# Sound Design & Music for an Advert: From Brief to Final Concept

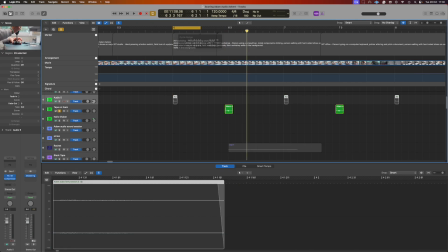(8:15)
And let's have a listen to the snare sound as well with that effects off.
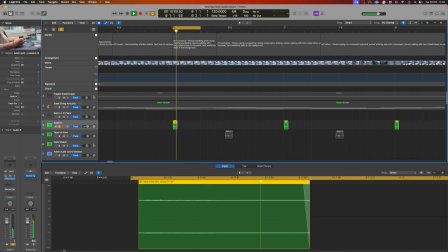(8:25)
So lots of reverb. That's how it is without. Very simple little click. And the compressor just to bring it up and really bring that reverb tail on.
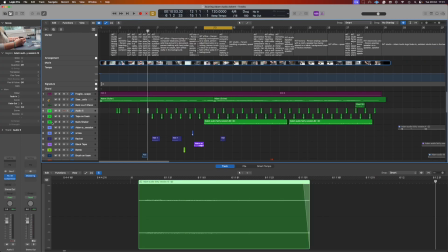(8:39)
And our shaky box of nails.
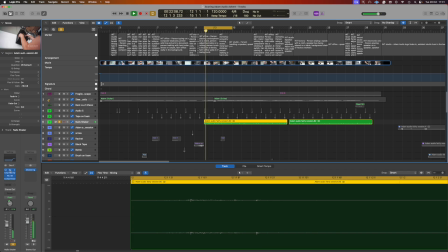(8:45)
Again, similar kind of treatment. There's a noise gate here. If we take that off,
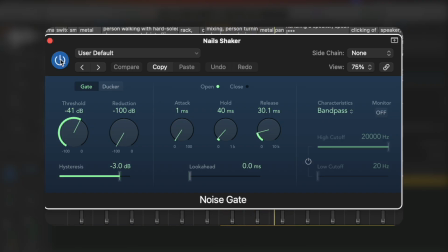(8:54)
there's other little noises in between. I just found it was better letting it close off and take away the really small elements.
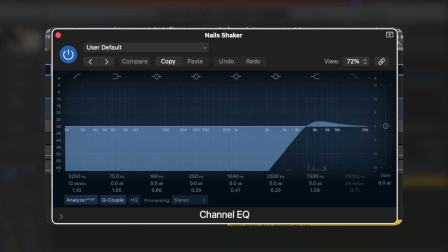(9:03)
EQ takes everything away up to 6K. We've just got that top end right there.
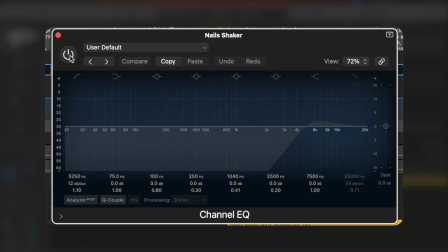(9:07)
If we take that away, it's a lot more obvious what it is now, right?
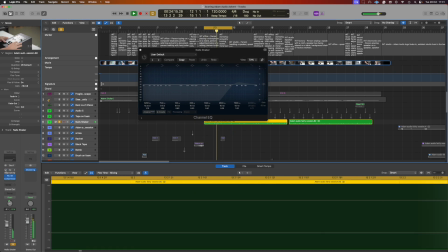(9:13)
Especially if we take the noise gate away. Again, reverb, giving it loads of space. Now we can really hear it's a little box of nails, and the compressor. So together,
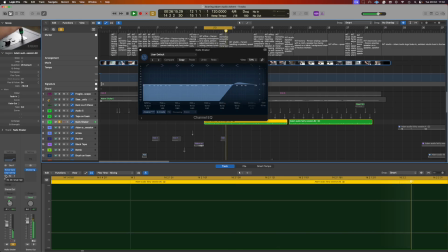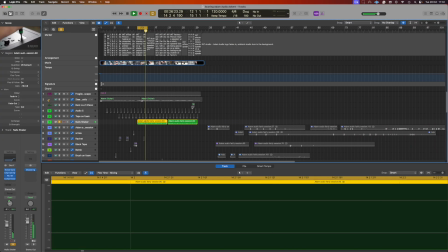(9:38)
just giving it that little top end element, a little bit of rhythm as we get about halfway through.
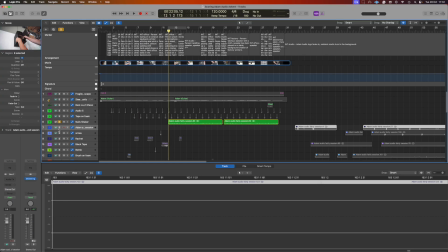(9:42)
This is just here as a little blocker because we're then into the kind of sound design element.
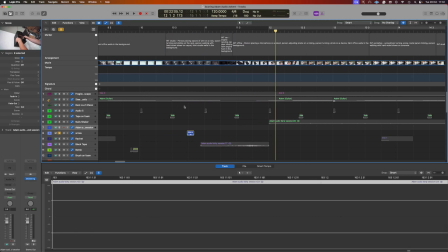(9:47)
And this is what I mean about having kind of some musicality,
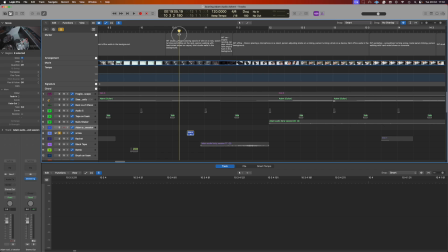(9:51)
keeping it on rhythm, but also having it as sound design elements that you kind of expect to hear. So we've already used a little thud, a little tap on foam as our kick drum. This is a similar thing here.
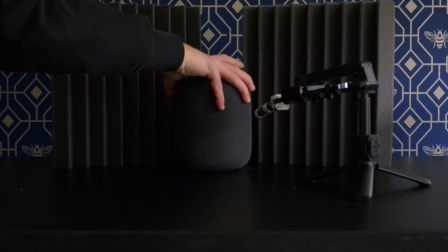(10:03)
So if we have a listen to this.
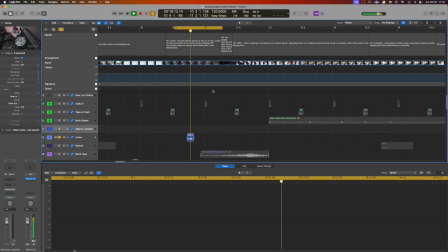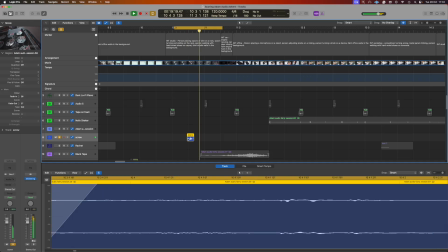(10:13)
And there's almost no processing on this at all. It's just a raw recording. But we've kept it so it's as close as I could be to starting here on beat.
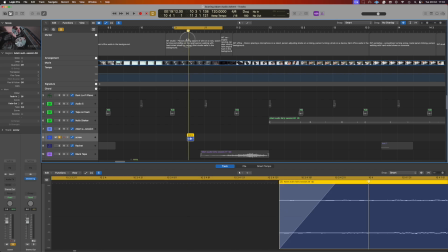(10:26)
And when you see the video and why we came to 120, really, I'd maybe do it a frame earlier, but we get away with it.
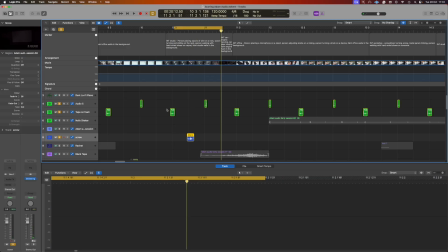(10:32)
And because everything else is rhythmic and musical with it, it actually works really quite nicely.
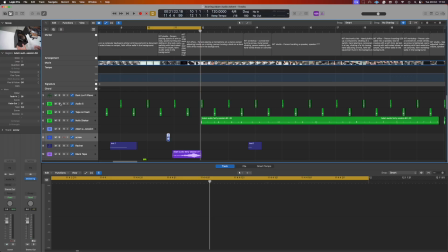(10:42)
And I've taken that theme throughout the whole thing of getting it as close as I possibly can each time.
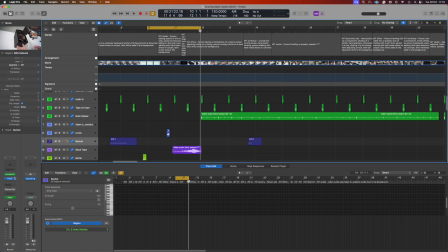(10:48)
Now here, what's called Ratchet, we're actually using a plugin here. I didn't record anything for this.
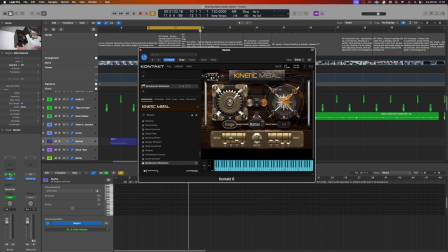(10:53)
I'm using, I think, yeah, Kinetic Metal.
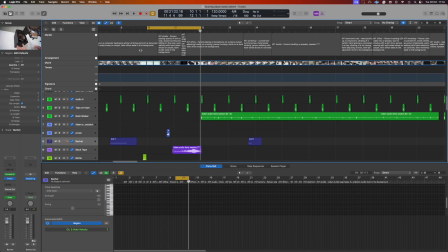(10:55)
And I wanted to have like some kind of like background machine noise when we first see the drill element. And again, I've had that land here. So it's right sort of on grid, on eighths, if you will. And then...
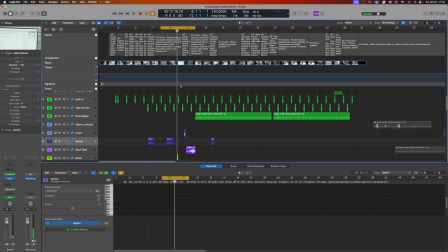(11:14)
So that gives that kind of creaking and mechanical noise of the compressor, and I've used it again here for the drill. So that carries on over into the next section when we get that. And they're both created by that, and that's utilised again later as well here.
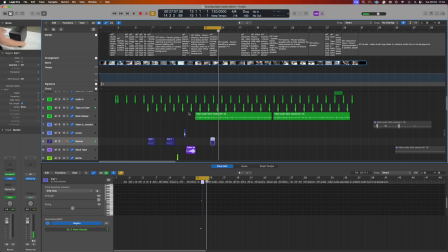(11:35)
When we see that go in. This part here is my favourite sound.
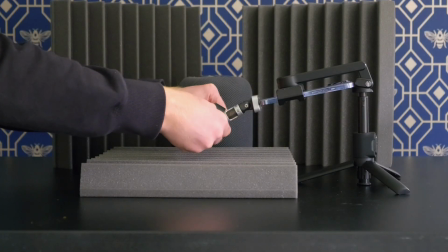(11:45)
Absolutely love the way that turned out. That is just a piece of electrical tape being pulled really, really quickly right next to the mic.
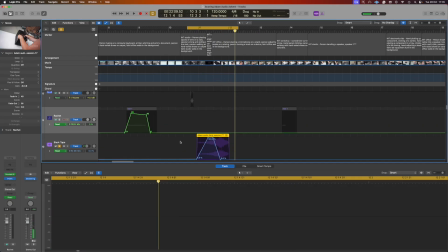(11:54)
Let's solo that out. Now, the way the effect happens is I wanted to do that transition there into the speaker.
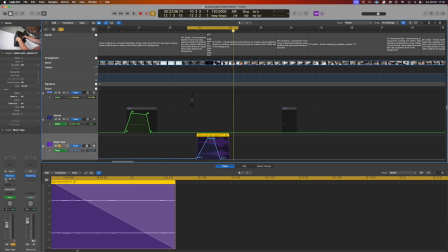(12:03)
It's just pushing into a reverb. So we take the reverb away. Very clearly tape, right? We just push that wet of the reverb right the way up as we go in and then pull that back out.
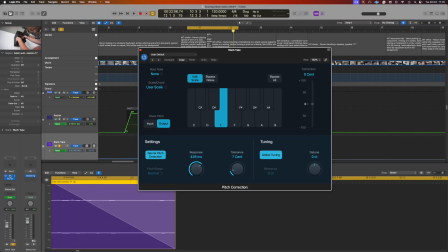(12:18)
And it's got pitch correction on it as well.